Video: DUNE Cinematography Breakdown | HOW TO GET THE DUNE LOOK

What's going on guys, Sam here, and in today's video I have some pretty exciting stuff for you guys. So I'm going to be going over the cinematography techniques including lighting, lens choice, composition, framing, all those things. For the new movie Dune that's coming out in October. So we're going to be talking about the style of this film, how it was shot, and I'm going to be getting into some of the details of how it was lit. And also a lot of the choices that were made for the aesthetic of the film. And I'm also going to be giving you guys some tips on visual effects and how you can recreate some of the visual effects seen in this film. So we're going to be hitting on a lot of different things in today's video. But before we get started, I just want to say thank you guys for your support. At the time of recording this video, we've already smashed the 1,000 subscriber goal, which is great. And I've had a ton of great comments, great discussions on the videos, and also some great input from you guys and what you guys would like to see next. So I had a lot of requests to do a course on filmmaking in Unreal Engine, and I've heard you guys, so I'm actually in the works on that right now. I've already started making some new content for you guys, so a full course is coming soon, and I'll try to release some videos from the course coming up. So if that is interesting to you, make sure you subscribe to this video. I think Unreal is a really powerful tool, and I am really excited to share what I've learned with you guys. So without any further introduction, let's get into the video. Alright guys, so here we are.
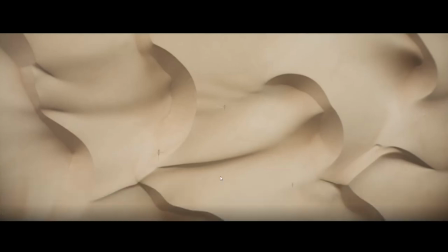(1:18)
We got the Dune trailer pulled up. I'm just going to go through this trailer, and we're going to break down some of the lighting and cinematography techniques that they used.
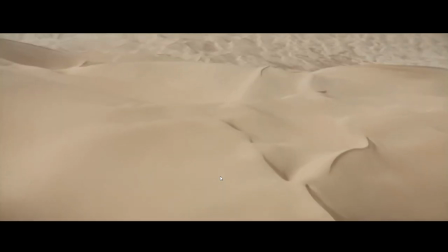(1:26)
So I'm gonna go ahead and hit play here. So we just have these opening shots in the sand.
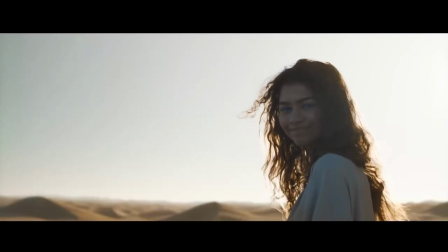(1:31)
Now, now if we take a look at this shot we have our Sun coming in from this angle and We it looks like I mean if this was shot outdoors there probably wasn't any fill. This is really low contrast It doesn't look like much contrast was added in post if anything we have a bounce over here that is
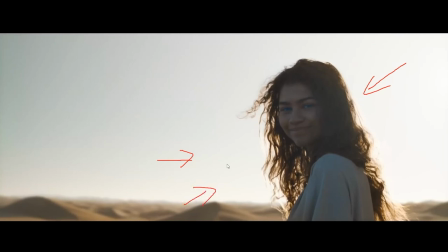(1:49)
Just pulling some of that light back onto her face if this was shot in a studio which it certainly could have been. I know this DP, Greg Fraser, is a big user of virtual production and Unreal Engine. He shot The Mandalorian using virtual production. So this certainly could have been done in a studio, but if not,
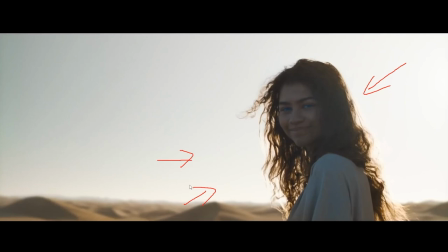(2:07)
assuming it's outdoors because generally low-budget filmmakers don't have the budget to be in a studio using virtual production for shooting on location, going to bounce some light from the sun back onto her face. but you know in this case if you have a camera with enough dynamic range you might not even
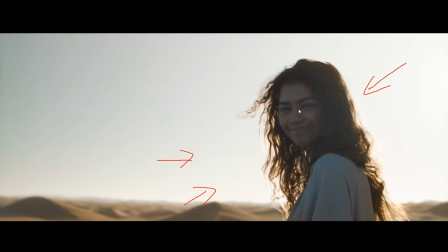(2:24)
need to do that this looks like just ambient fill on her face so very basic here go ahead and move on to the
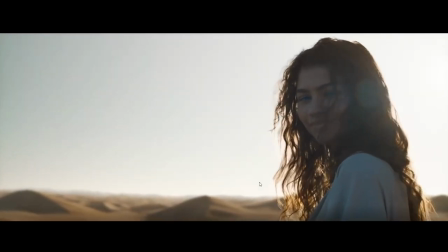(2:30)
next frame so
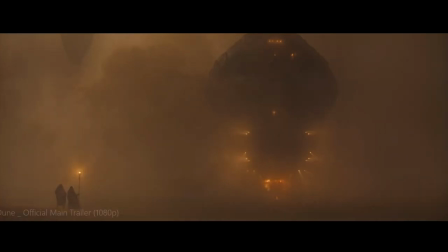(2:37)
you just see some nice lens flares some interesting artistic shots here okay now this dp uh greg frazier has shot a lot of films and tv shows like this where we have large scale sci-fi things you know Rogue One the Mandalorian and it always has the same look and it uses the
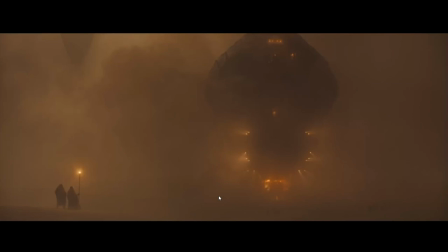(2:55)
same few concepts and this is one of them so look what we're doing here we're filling the air with texture with a medium to pick up the light in the scene so that's going to give us light beams anywhere there's a hard light source you see these light beams here
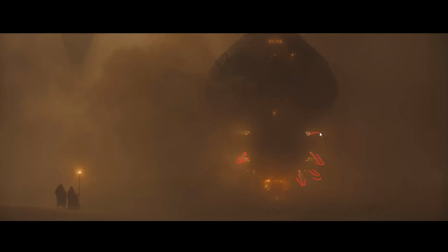(3:09)
they're shooting in all these directions this is a hard directional light source a small directional light source and that's going to give us a beam anytime there's particles or dust or fog in the air we're going to get those nice light beams okay fog is a dp's bread and butter many times doesn't
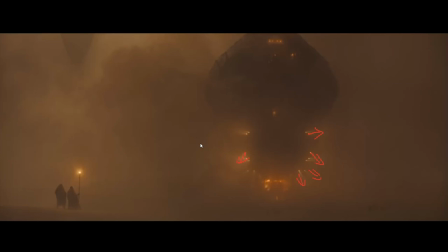(3:26)
have to be but it certainly can enhance the visuals of a scene and that's what we're doing here not only are we getting the light beams here but it's also showing us the depth in the scene so even even though this shot is from really far away it's very wide because we have
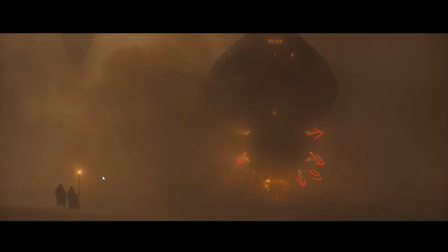(3:43)
all this dust in the air. It's giving our eyes information on where these objects are located in our scene. So you see this object is very far away here, okay, because it's very faded.
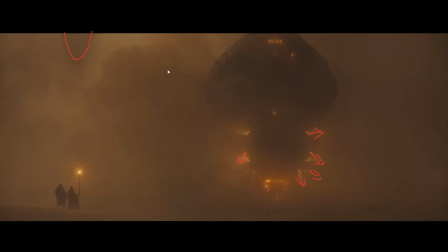(3:55)
It's very, you can tell because of how much dust is in front of it that it's far away. This is in our midground here because it's less faded.
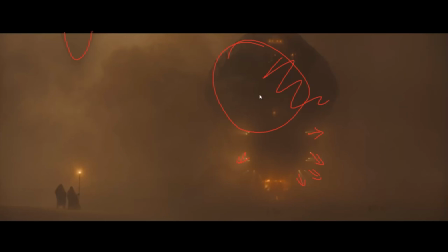(4:04)
You can see it's a little darker and you can tell by the fact that it's less faded that it's closer to us and here we have our foreground objects because they're the darkest
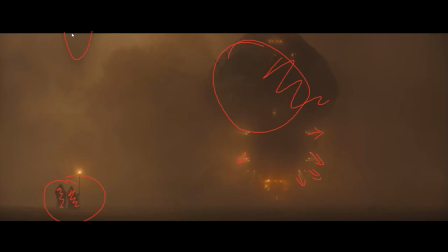(4:17)
of all of our objects in this scene so we have lightest because it's faded far away second lightest because it's closer and we have the darkest objects or most contrasty because they're the closest and here we have our plane of um you know our landscape
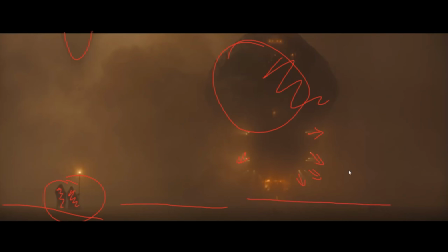(4:33)
is somewhere in here okay It's giving our eye depth information and as a DP that's what you want because you're taking a flat 2D image and you're turning it into something that your audience can process as a 3D space. The more depth that you can add to your scene the better and the more interesting it's going to be to a viewer.
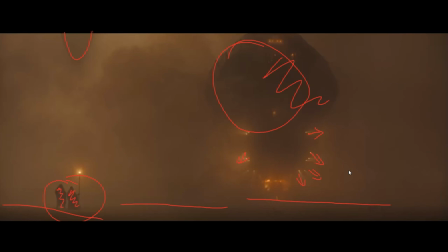(4:52)
So you're going to see that a lot through this trailer where we're going to be using a lot of different techniques to add depth to these 2D shots. So that is part of what makes a DP a good DP. So we're going to continue. And we can see same thing here.
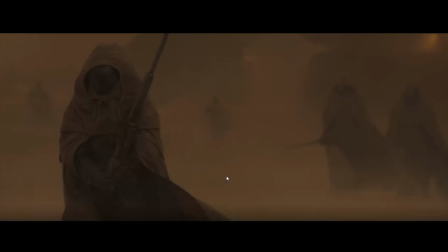(5:06)
We're adding dust into the air. That's creating a lot of depth in our scene. And it's giving us a lot more visual information about where these characters are. This is shot on a long lens, this shot right here. Longer lenses tend to compress the depth of a scene.
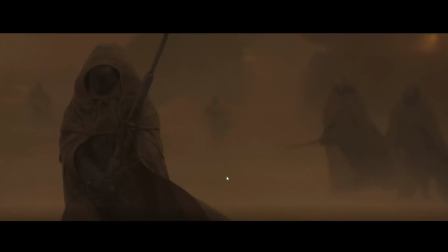(5:19)
So that dust is giving us the information about where these people and objects are located within our scene.
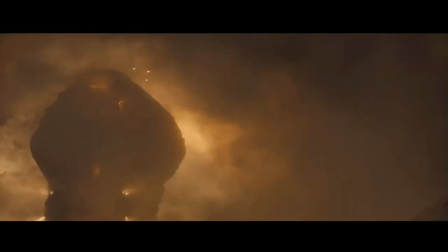(5:27)
Okay, so continuing on. Now here we have, And right off the bat, we have another trademark here.
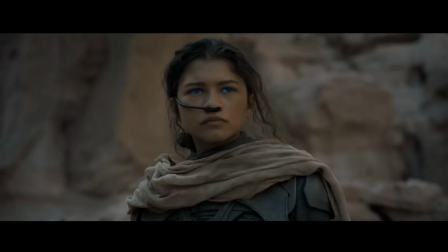(5:32)
So we have the slow push in on a tighter lens on the upper torso of a character. Now, depending on what camera that was used to shoot this, you could be looking at something around a 50 millimeter lens, seeing as it looks like this was shot on spherical lenses.
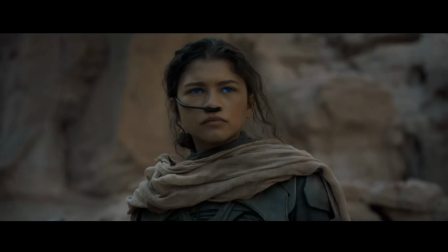(5:46)
This trailer kind of seems to go back and forth between spherical and anamorphic. So I don't know why they would do that, but this DP typically shoots on anamorphic lenses. But anyway, we're collapsing the depth a bit in this shot. And the reason that this was the choice could be potentially because it was shot on a virtual set using Unreal Engine like they did on the Mandalorian,
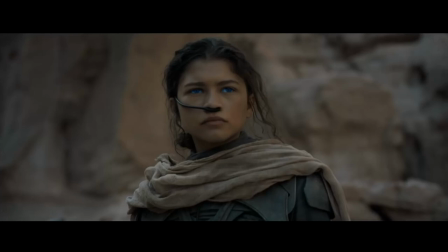(6:05)
or it's just the choice that the DP made for this shot, which you know, I tend to like this look. Frasier tends to like longer lenses in his work, which I'm a fan of, and he also shoots with a very shallow depth of field generally, which I'm sure his first AC hates, but it does turn out some very nice images.
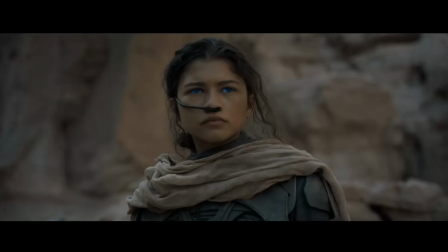(6:22)
You'll see several shots in this trailer have very soft focus, where the subject is slightly out of focus. And it's used very nicely to add a dreamlike look and feel, and just add a bit of an artistic look to your shots. But keep in mind that there is a difference between using soft focus as an artistic look and making a mistake on the focus.
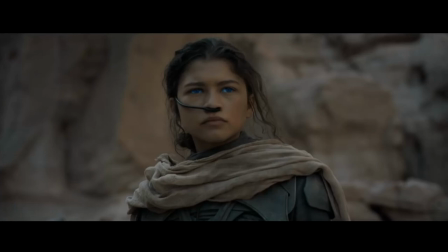(6:41)
Because you'll see in this film, every shot that's intended to be in focus is in sharp focus. So soft focus is something that you want to use artistically and not just leave it in there because, you know, you didn't have time to get a shot that was in focus. Now, in terms of the lighting in this shot, this is going to be a thing that we're going to see throughout this trailer.
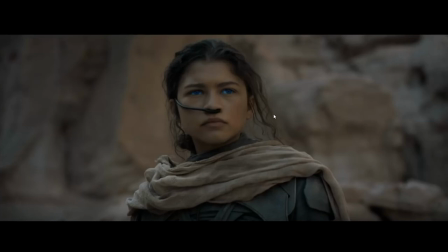(7:00)
We have a very soft overall look. It's lit from overhead by a very large source. It's probably a 20 by 20 diffusion, you know, space lights coming through it, which is lighting both the set back here and her face.
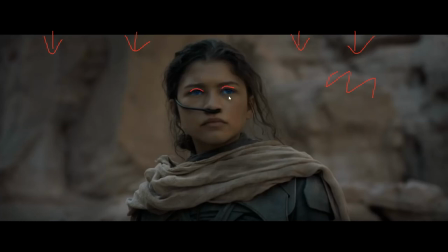(7:15)
You know, you can see you have slight shadows under her eyes, but very very soft lighting and you know her if you look at at the lighting all over her face like it's about the same all over you don't have much of a contrast ratio here if you wanted to get this look
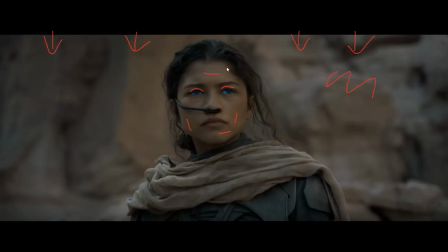(7:33)
if you're shooting outdoors it's probably just you know you want to shoot on an overcast day or when the sun is low so that it's being blocked by by these rocks but that's going to give you that nice overhead lighting soft look what you might do is add a bit of negative fill
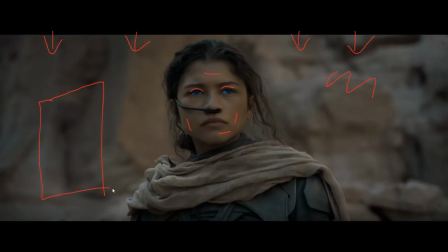(7:48)
here on this side of the frame. So just, you know, a 4x4 or 4x8 black solid. And that's just going to give, you know, we have a little bit, I would say this side of her face is a little bit brighter than this side. So if you're looking for that bit of shape, you know, you just add that 4x4,
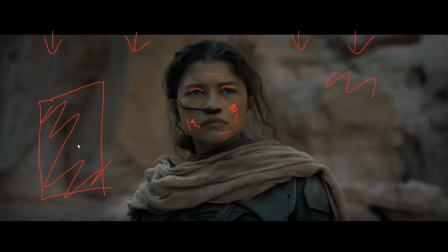(8:07)
4x8 black solid, and that's going to give you a little bit of shape on the face.